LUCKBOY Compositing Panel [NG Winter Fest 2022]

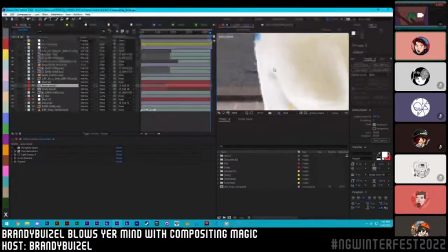And the next thing that I did is, well, the keying process to Lucky isn't super kind. When we take him off the green screen, it makes this really smooth, gross edge. And it feels fake.
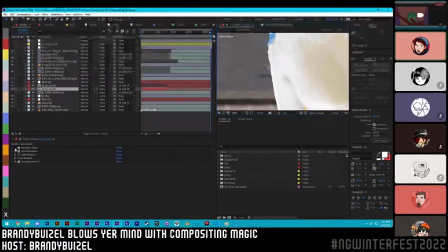It feels like we keyed him from a green screen and he's not in the scene. And a little thing that I did to add to it, so that way he would feel a little bit more at home here, is I would just spike up the sides of his body just a little bit. And it added this kind of like feathering and hair that a natural sock has.
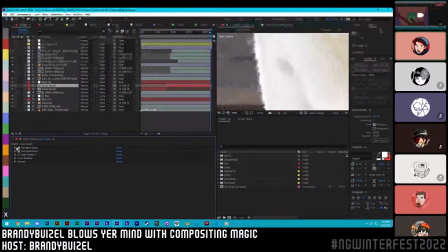And you see, like, it's got this feathered edge now, but it kind of feels like it's stringy, like someone's pulling apart a fabric. So before, after, and all these small details sort of add up.
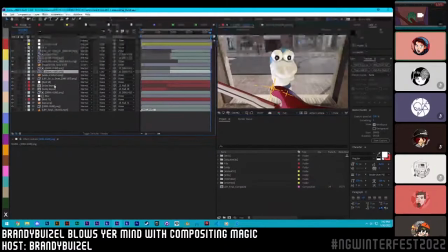Once I get everything to look sort of cohesive, even if it's a little bit ugly, that's when we get into like color correction. And so I have this first stack of color correction over here where I wanted to level everything and get it even more gray.
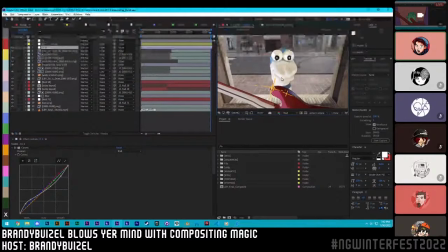It's almost like you have to take a step backwards to move 2 steps forward, just so that way they all feel cohesive. Like, for example, if you're out in a very orange desert like Yanny was,
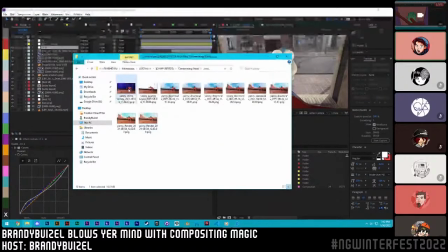there's 2 different levels of orange to focus on here. So you have the actual ground here, which is like this reddish, purpley orange.
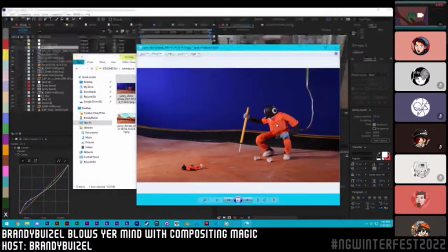It mixes all those hues together. And there's the bright orange of his jumpsuit. They're very stark and different than each other.
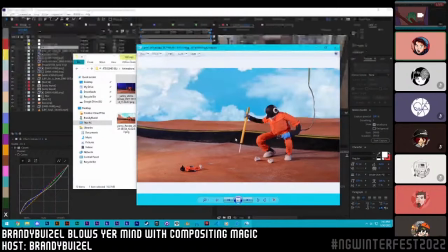And you want to make sure that when you get to the color correct stage, the subtleties that matter, like these 2,
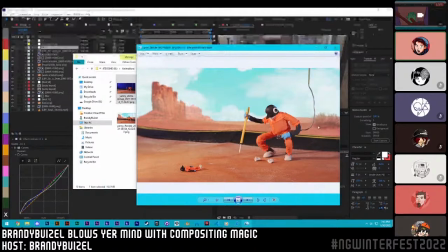stay different enough while still belonging to everything else in the background. So when I was building this background, I tried my best to make sure that the rocks up here were matching the ground more specifically in those tones of orange than I would Yanny over here with his jumpsuit.
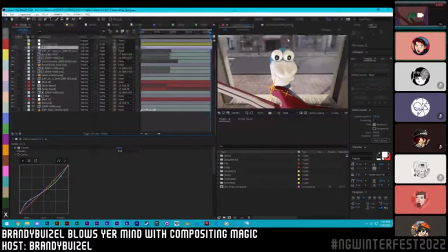And that's basically the same principle here, is I'm taking the tones away from this side and the red of the guitar, and I'm increasing the blue tones on everything else so they feel more cohesive.
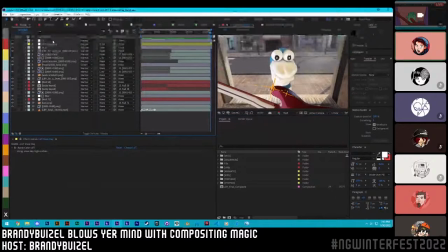And then I could just add the rest of my color correction stack, which is really hard to explain now that I'm thinking about it. Man, I wish I had 3 hours for this. Be very uninteresting, though. Hey, Bull, hit me with a question. Right. So, what would you say is the toughest thing to do in composition? Asks Brecky.
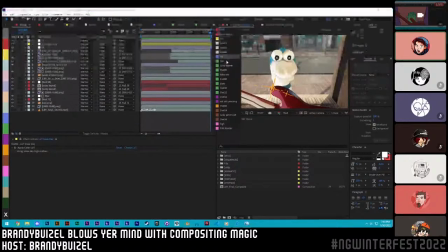Toughest thing to do is LUCKYBOY sequence 4, shot 4. You might know it as this one.
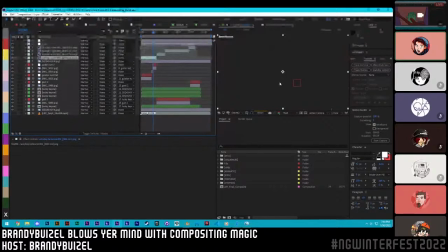That's taking just a second to load. It's easily my least favorite shot, and I ended up not even working on it until Christmas Eve.
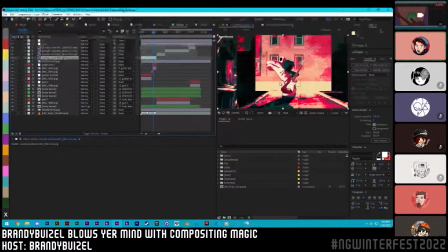That's right. I was working on LUCKYBOY all the way up until it got released. This shot looked absolutely horrid before, at least Christmas Eve, because Lucky was just a puppet at the point.
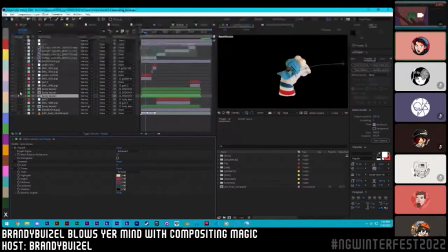Lucky looked a lot like this. And this doesn't look very good in your scene. It's not great.
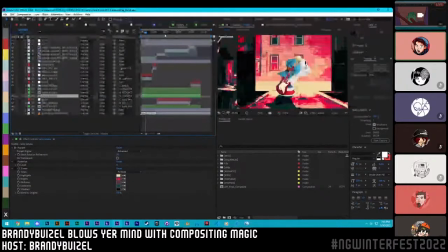It doesn't feel like it belongs. And when he moves around, it doesn't feel right. So something that I had to do here was reinvent how I was able to match Dom's photo bash backgrounds.
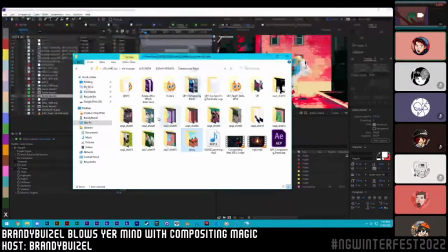He does this thing that's super unique among creators that I'm aware of, where he creates these awesome little palettes. Let me see. It's in a folder somewhere.
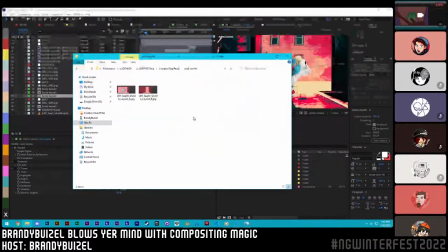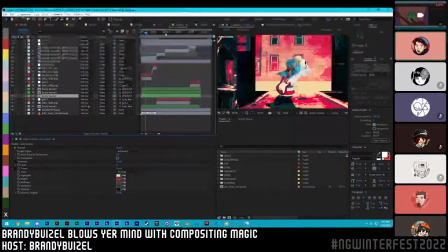Anyway, yeah, he makes these awesome little palettes, which end up being these photo bash backgrounds.
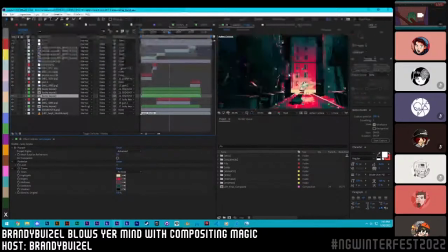And I know what the key values of this background is. And actually, when we started LUCKYBOY, we wanted every shot to look like this one. But I thought it might be visually too much, and I didn't have time for it. But I wanted to do Dom a favor, and I wanted to make sure that this shot reflected that.
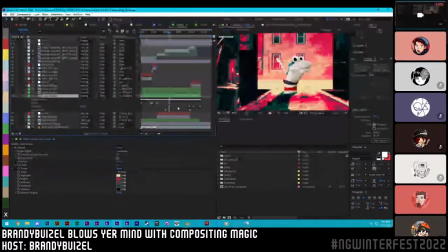And so that this one would meet its standard. And so we take our ugly little LUCKYBOY here.
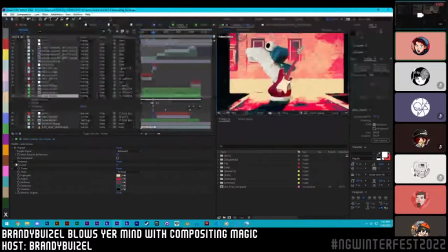And what I would do is the same process that Dom does when he is photo bashing is I posterize Lucky so I have unique clumps to work with.
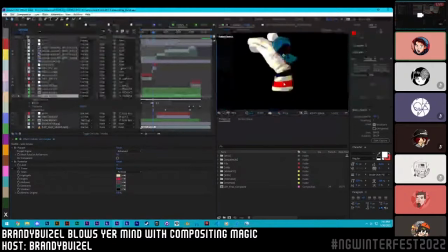And even though it's really ugly,
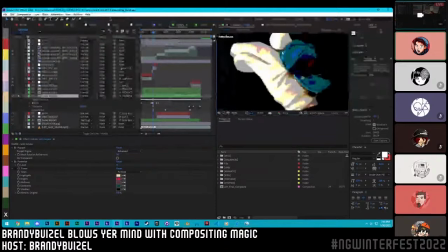these values are different enough that I can now recommand them to be something else using another effect like CC Toner.
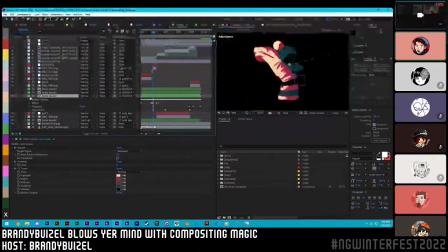And all I did was color pick his background that he was using. And immediately he feels like he belongs.
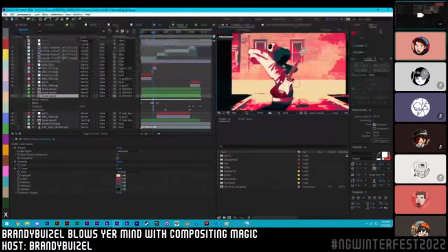It's not too bad, but we can do better. The next thing that I'll do is I'll go in and I'll give him this nice rim, this nice highlight, so we know the direction of the light's coming from.
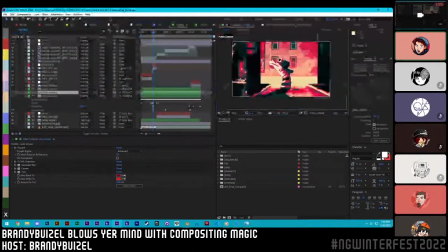And it separates him from the background, and it keeps him feeling like he's in this foreground. We also added in this shadow here. Something that's super nice about After Effects is that this shadow's in 3D space. You're fully capable of doing 3D shots in After Effects, which is super nice.
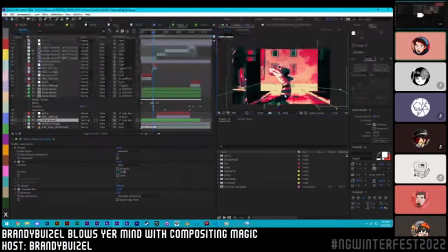And I don't know if that's in most compositors, whereas compositing softwares like Nuke, they tend to base more about like rotoscoping, keying things out, adding light bleed and color, whereas After Effects does literally everything.
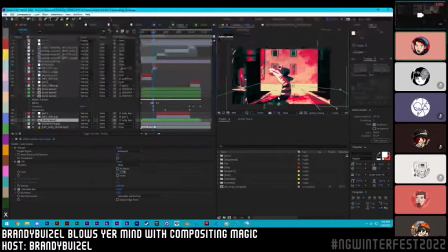So I don't have to go to another software to do these processes, like add this 3D shadow that I just slam onto the ground. I tried to match what the ground plane was, skew it a little bit to influence where the light is, and then I also animate it as he's walking over to the right.
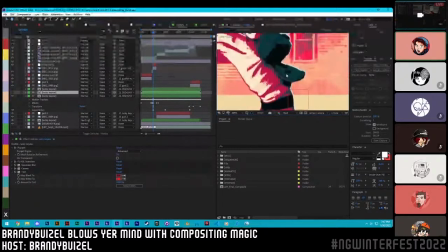The next thing that I want to do with like Lucky here is his hat is super iconic with that logo that's on it, but you can't see it at all when we do this posturization process. It's just completely gone.
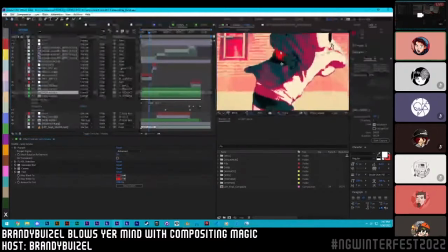And so the next thing that I would do is restore specific colors, like the red over here and the red on his stripe at the bottom here.
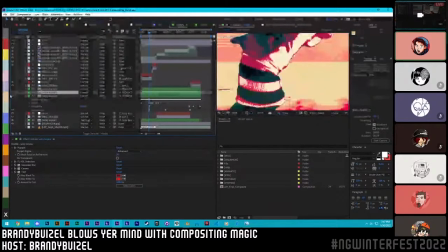Because he's not two blue stripes, he's a red and a blue. It's about like visual clarity.
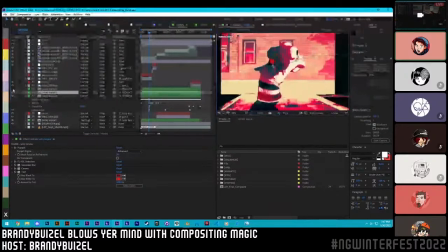You want to make sure that you're getting all the information out to the viewer. And then very specifically, I take the yellow from his hat.
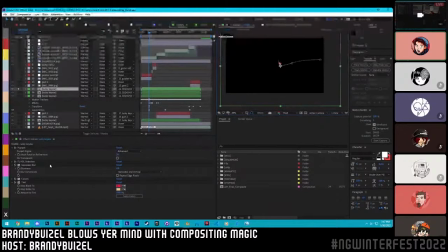And I do this just by an effect called FL-HLS selection. There's tons of effects that do the same thing.
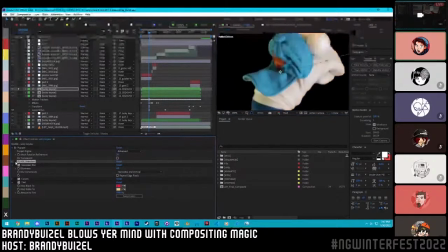But what it does very specifically is it allows me to pick out a singular color that's on the screen, and it keys that out specifically.
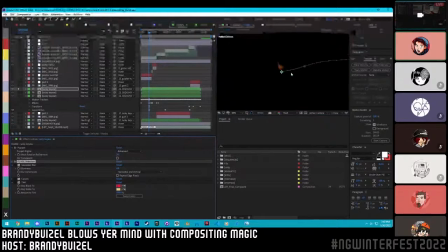It's very rough. It's not very good for stuff like green screening, but this effect has found a niche in being useful for this one specific shot for me. And so then I bring that back in, I add the pepperoni colors, and suddenly Lucky feels like he belongs in the shot again.
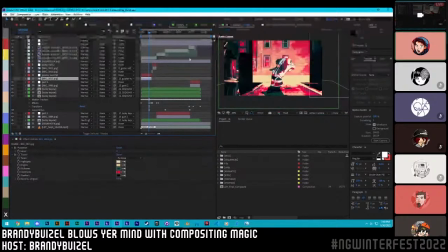I actually did something very similar when it came to his guitars,
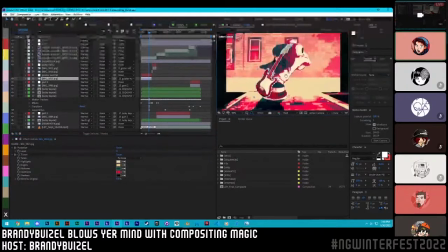except I used actual photos of a Stratocaster that I had taken in different physical positions. I have a whole library that I had access to of a friend's guitar that I was able to just like position in whatever angle I needed for the shot specifically, and I didn't have to like do anything in 3D.
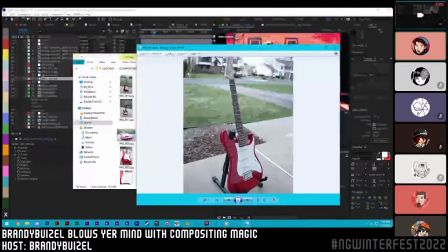Huge library. So I would just cut out a Stratocaster photo, and I would bring it into the scene, do the posturization process,
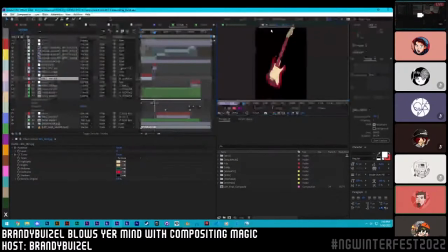and then it would fit in with Lucky. Speaking of guitar, yeah, what's up?
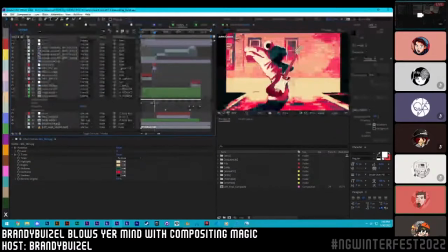I think they deleted their question. Well, someone asked what the model of that guitar was that.
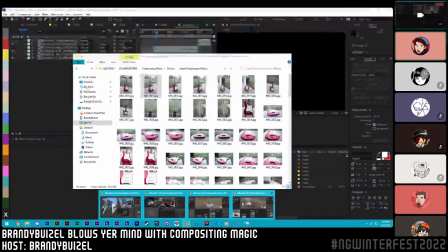Oh, this is a Fender Stratocaster. We also have a 3D model of it that we made.
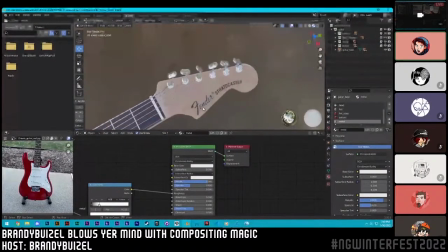This is supposed to be like the nicest guitar that there is. It's real classy.
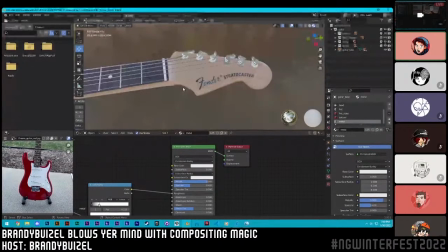Anybody who's like a guitar person knows this is like the Drake Bell guitar. Like this is the default cool guy guitar.
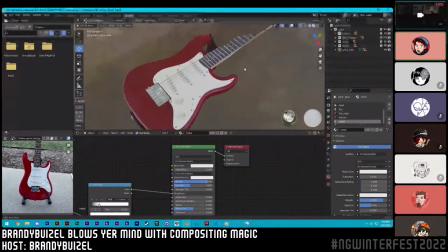And so this is the one that Lucky's always been after.
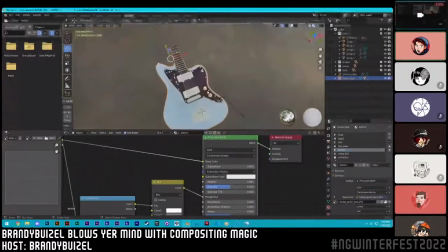And then we have the less enthusiastic Jazzmaster guitar, which is a little bit more beat up, and it's not as iconic of a design.
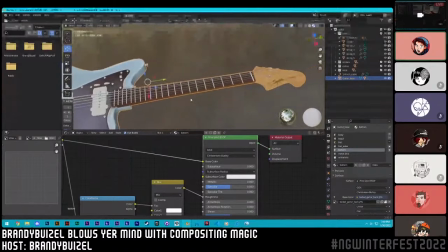It's a little bit cheaper overall than the Fender Stratocaster.
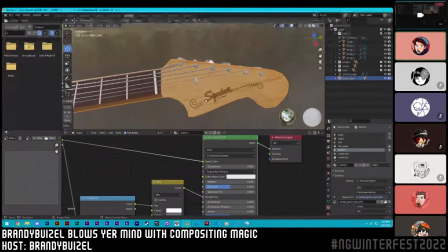And it's also, this is a tiny little thing that we added, but Squier is a brand that it's much cheaper than Fender, but it's a brand that Fender bought so they could have a low-level line of their better guitars.
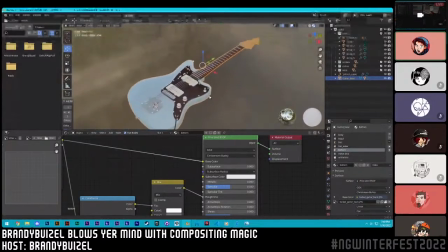So this isn't something that you'll like catch upon first viewing, but even the stage guitar that he uses isn't a very good one.